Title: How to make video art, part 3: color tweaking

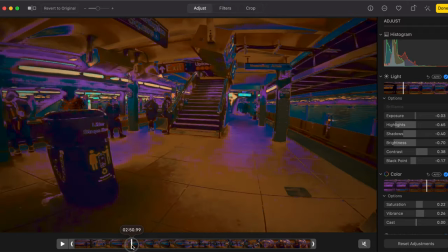black can sometimes be hard to work with.
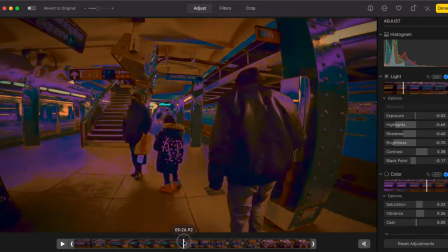It's just so dark and impenetrable, and especially like this big glitter can.
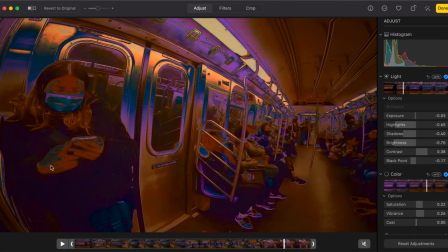Another thing, my friend actually got mad at me for the, she's like, my shadows are all over my face. This, that happens when you're tweaking on these adjustments. If your friend's in the video or you're in the video and you don't want shadows in your on your face, because it looks kind of like smurfy or like you're an avatar or something here.
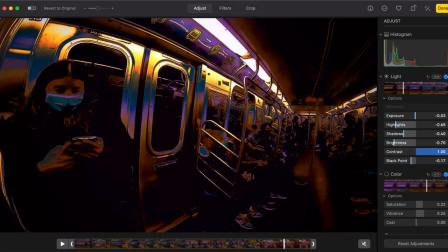Well, that's not the right direction. These settings here, the
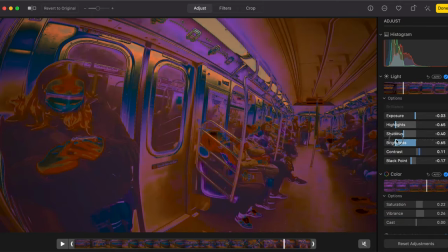contrast up or brightness down, helped, and then the converse made it worse.
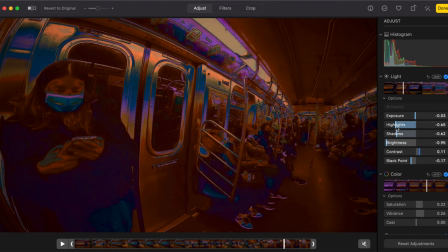Shadows can be hard to correct if you're going for that alone.
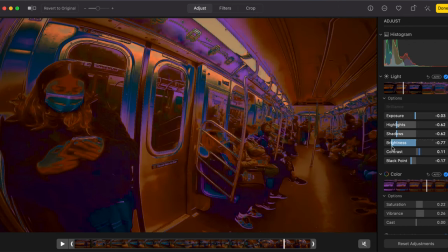Like, usually I don't care. I'm not doing selfies in my videos, and there we go.
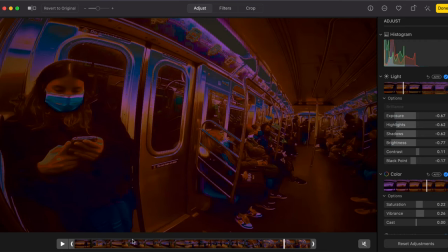That took it, but that probably really dulled, yeah,
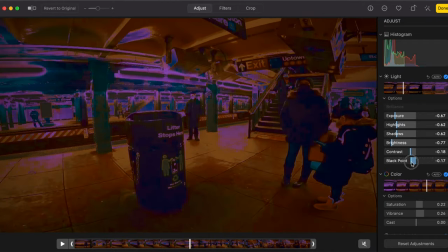the rest of my video and didn't like totally drain the popping kind of effect that I liked with the colors.
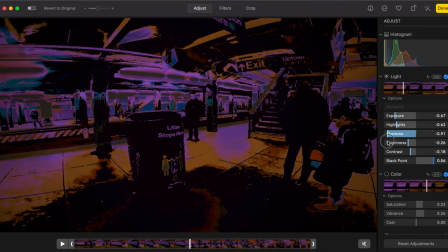Try to get back there. That's kind of cool.
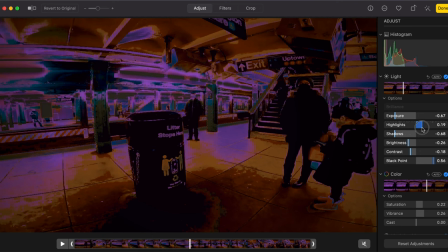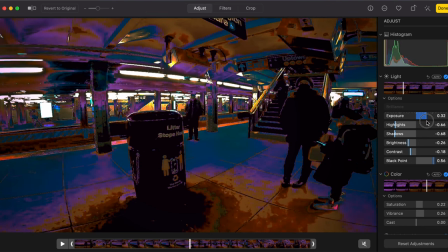Ooh. I try to stay away from, I don't know, to be honest, I usually,
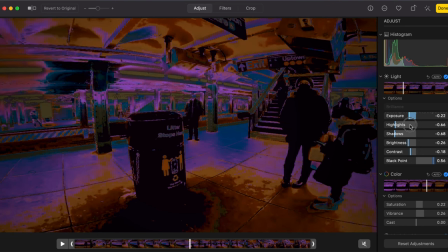most of the videos I'm editing are outdoors, but that bright, crazy light, I don't know,
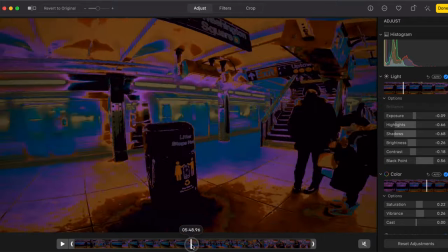is not aesthetically pleasing, in my opinion.
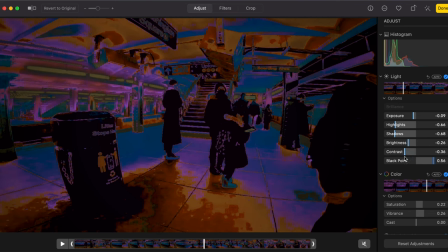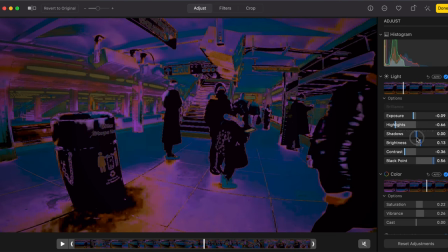I liked it before I started messing with trying to correct shadows on people's faces, which is precisely why I usually leave them.
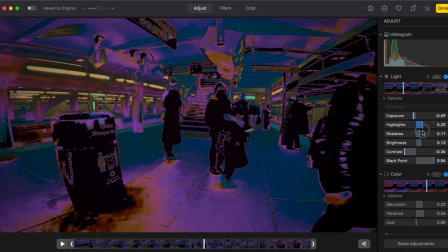That looks kind of cool with making the lights kind of a little yellowish. Let's go through this.
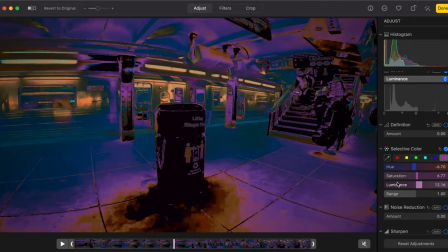Now I feel like there's too much turquoise, so I'm gonna take that down a little bit. Actually, take the turquoise out of the blue. That makes it really purple.
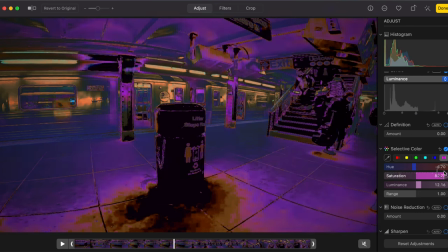That's kind of funky.
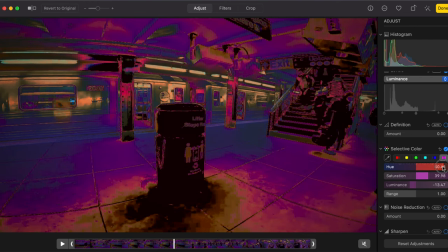I'm liking that,
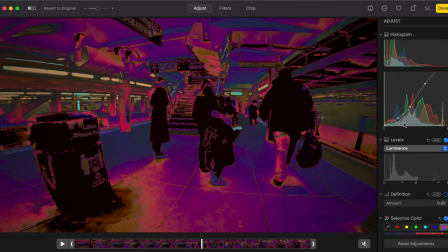but it's too blurry, too much.
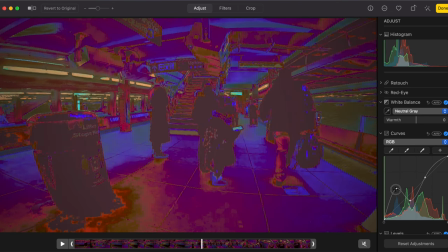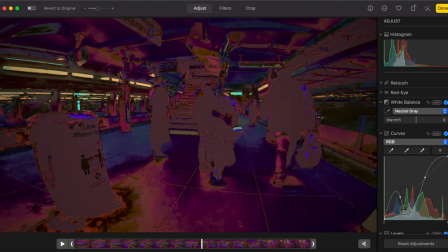So this is kind of overworked at this point.
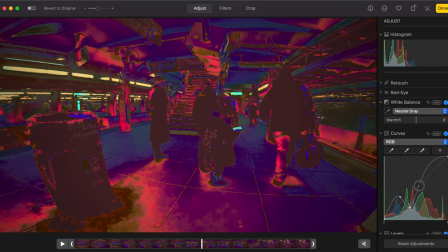Honestly, I wanted to show you all of the settings, but I rarely would use.
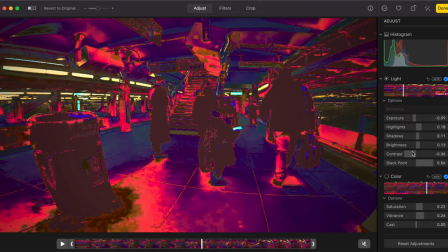Oh, that's different.
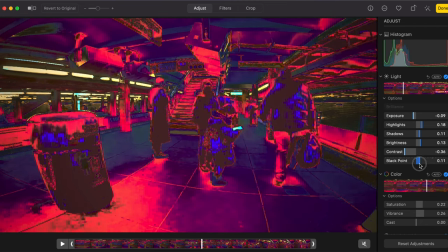Rarely would use all of them at once, and this is just like a l really heavily saturated.
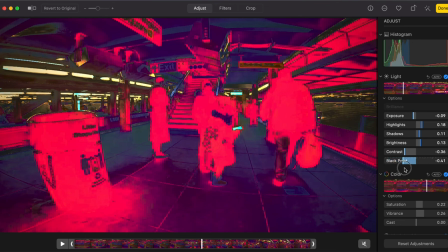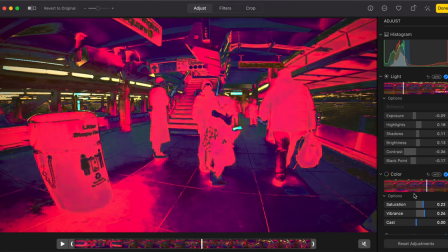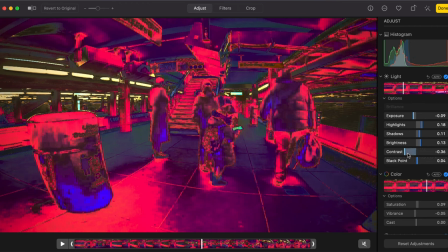Black points in more normal.
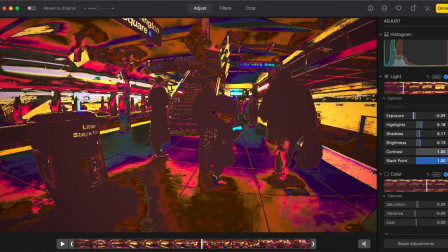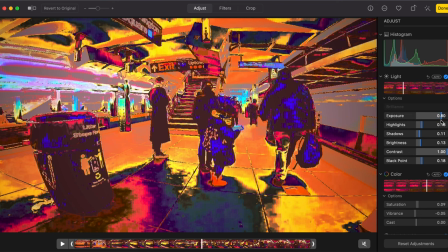That looks kind of cool.
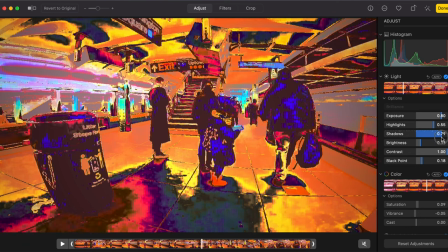Honestly, I could do this all day. I love it. I love playing with it and like